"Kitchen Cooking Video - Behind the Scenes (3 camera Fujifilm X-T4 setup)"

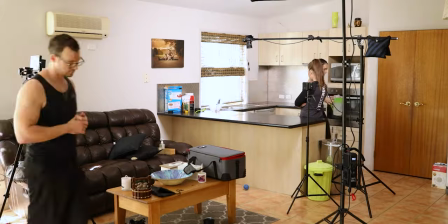I thought I'd just keep it nice and simple and shoot all the b-roll handheld which was great and it was also a good way to test the IBIS in the XT4 which I felt like made a big difference and I feel like I'll be shooting handheld a lot more in future because
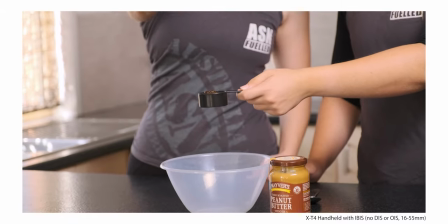it's amazing to this hand hold on the spot like this rather than trying to get the gimbal in especially when you're dealing with a kitchen bench
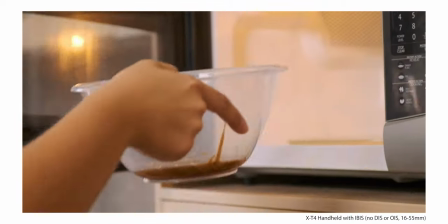where you've got to get the gimbal up high especially for quick low-budget shoots where it's just amazing and makes my life so much easier.
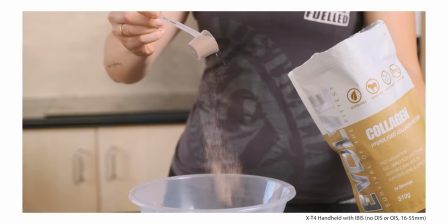So I shot all this on the X-T3s and the X-T4s at 25 frames a second in UHD 4K.
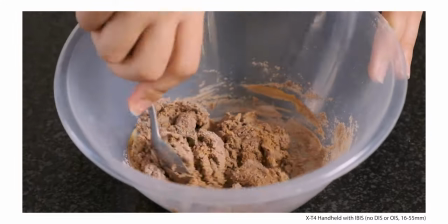I shot it in 10-bit log and then used the Eternal LUT. What I found, I love the Eternal LUT, the colors are beautiful, but the last few YouTube videos I've uploaded,
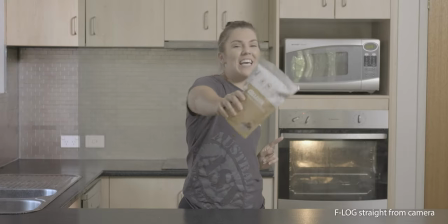between the Turner being a bit desaturated anyway, and YouTube seems to desaturate videos a little bit sometimes as well,
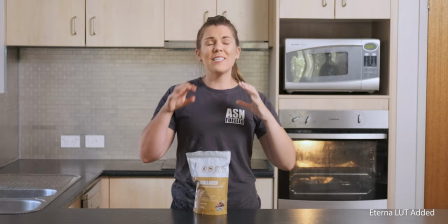I thought I'd spice it up a little bit this time. So I put plus 30 on the saturation and this like really made it pop. So that's going to be my new favorite recipe, assuming the lighting is controlled and it's a good exposure. Another thing I always do when shooting on Fuji is generate proxies as soon as I get the files into Premiere.
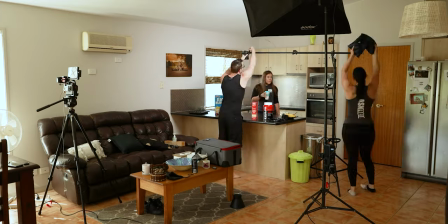This means that once I've copied off the footage, I've got to sort of wait around for half an hour and do something else while it encodes all the H.265 into ProRes 1080p proxies,
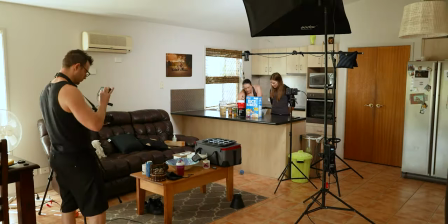but every time I don't do it, I end up getting halfway through editing the sequence and then I realize that just as I'm jumping from clip to clip,
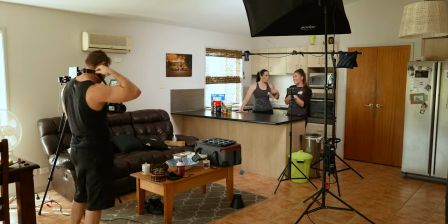the computer's just a bit too slow and I find it frustrating and it makes the whole editing experience so much easier.
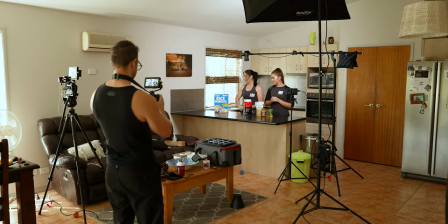For this shoot, we used three cameras. I think I could definitely do this with one camera. I could still do a shoot like this fine. Two cameras would be totally fine. That wouldn't bother me at all. Three cameras was really nice.
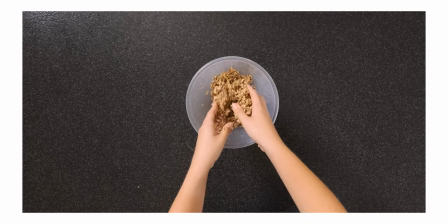It's not necessary, but it was definitely nice because I could just have the third camera up top for the top down shoot the whole time. And then I could just leave that recording and get heaps of good footage off that without ever having to check it or mount it, take it off and put it back up later and all that.
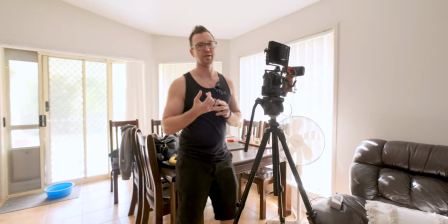The A-cam stayed on the tripod the whole time.
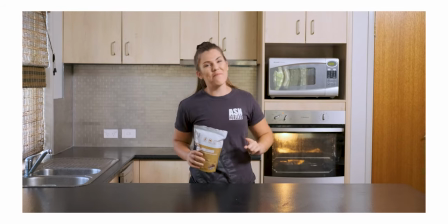So and that was it perfectly positioned with the background and everybody where we wanted it.
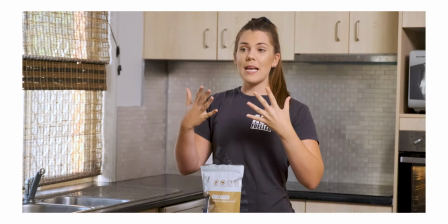And the B cam was the X-T4 with IBIS, and I was just using that for a second camera angle when the girls were talking.
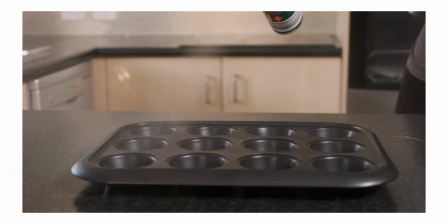And then all the B roll shots were done using that, just me moving my body side to side, trying to get like a slow fake slider look.
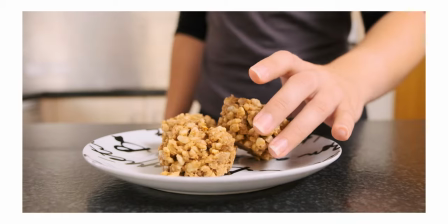The only downside to shooting with three cameras I've found is you end up with so much extra footage. So when I'm doing run and gun jobs with one camera, I come home and if I was shooting for an hour, I've got one hour of footage, whereas with this three camera setup, I find at the end of a one hour shoot, I've got almost three hours of footage to go through. And so like, even though I scrub through it at double speed or triple speed sometimes, just pick out the good bits, it definitely takes a lot longer to generate proxies and to just go through and find all the good bits in the first place.
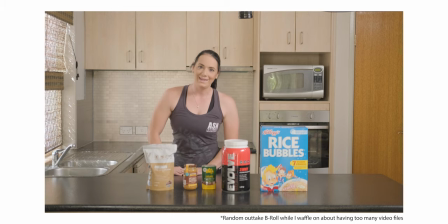Having said that, I'll definitely keep shooting three cameras set up because having that third camera angle in post just makes such a difference.
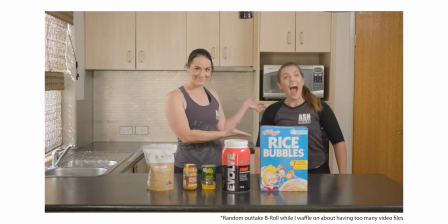I feel like my edits are so much nicer or if the B cam isn't so good, I can just cut down to a top down, I'm loving it. One other tip I've got when you're shooting talking heads especially, but when shooting anything is after you've set up the shot and done a test video clip just to make
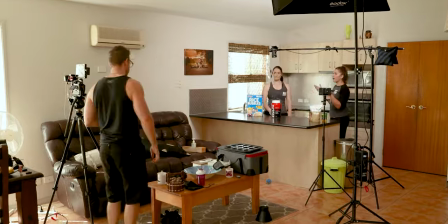sure that everything's looking right when you're recording i'll then play it back watch that and if it looks good i'll get the client
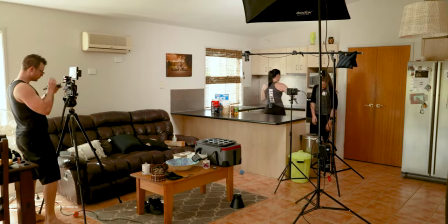to come over and check it out before we continue with the whole shoot i find this really helps me because often i'm shooting women and they might notice a fly away hair or some other distracting clothing item or something that me as a dumb male would never notice but it really stands out
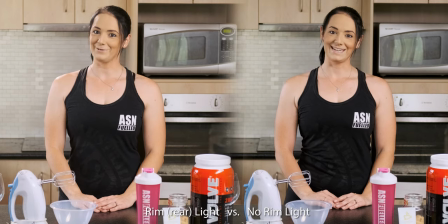to the girls so for example i'd set up in a previous kitchen video backlight to light up the back of Monique's head and I thought it looked really cool because it really separated her from the background but as soon as I showed her the footage she pointed out that really brought out all
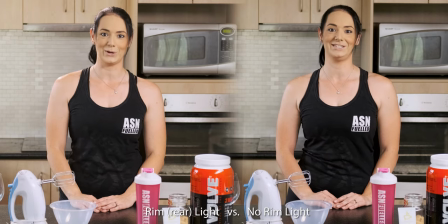the flyaways on one side of her head and so she didn't like that look at all so we ended up shooting just with a single light that time and she was really happy with the results and at the end of the day you want the client happy. In hindsight I think I had that rear light a little bit too bright so I should have turned it down but the client was
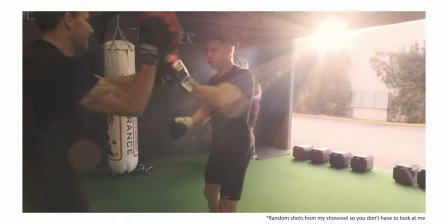really happy not having a rim light and it still looked really amazing without it so always check with with your clients,
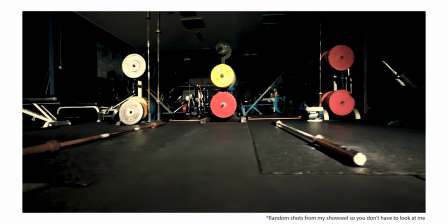make sure they're happy before you shoot the whole video and realize that there's something that they don't like about it. Thanks for watching guys.
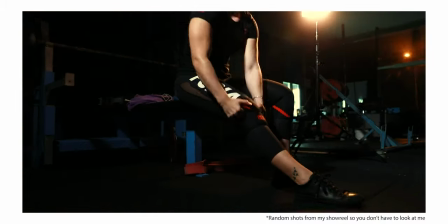We've got a couple other videos coming up soon. I'm trying not to be too gear focused. I wanna make it more about filmmaking and photography as well. So it's not just a gear review every week. If you've got any suggestions for what you'd like to see in future episodes, just leave a comment below.
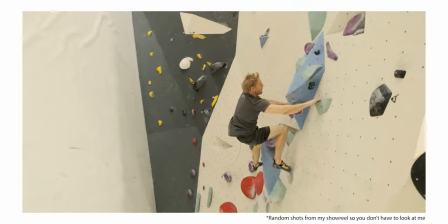I'll reply back to every comment. And thanks everybody for subscribing.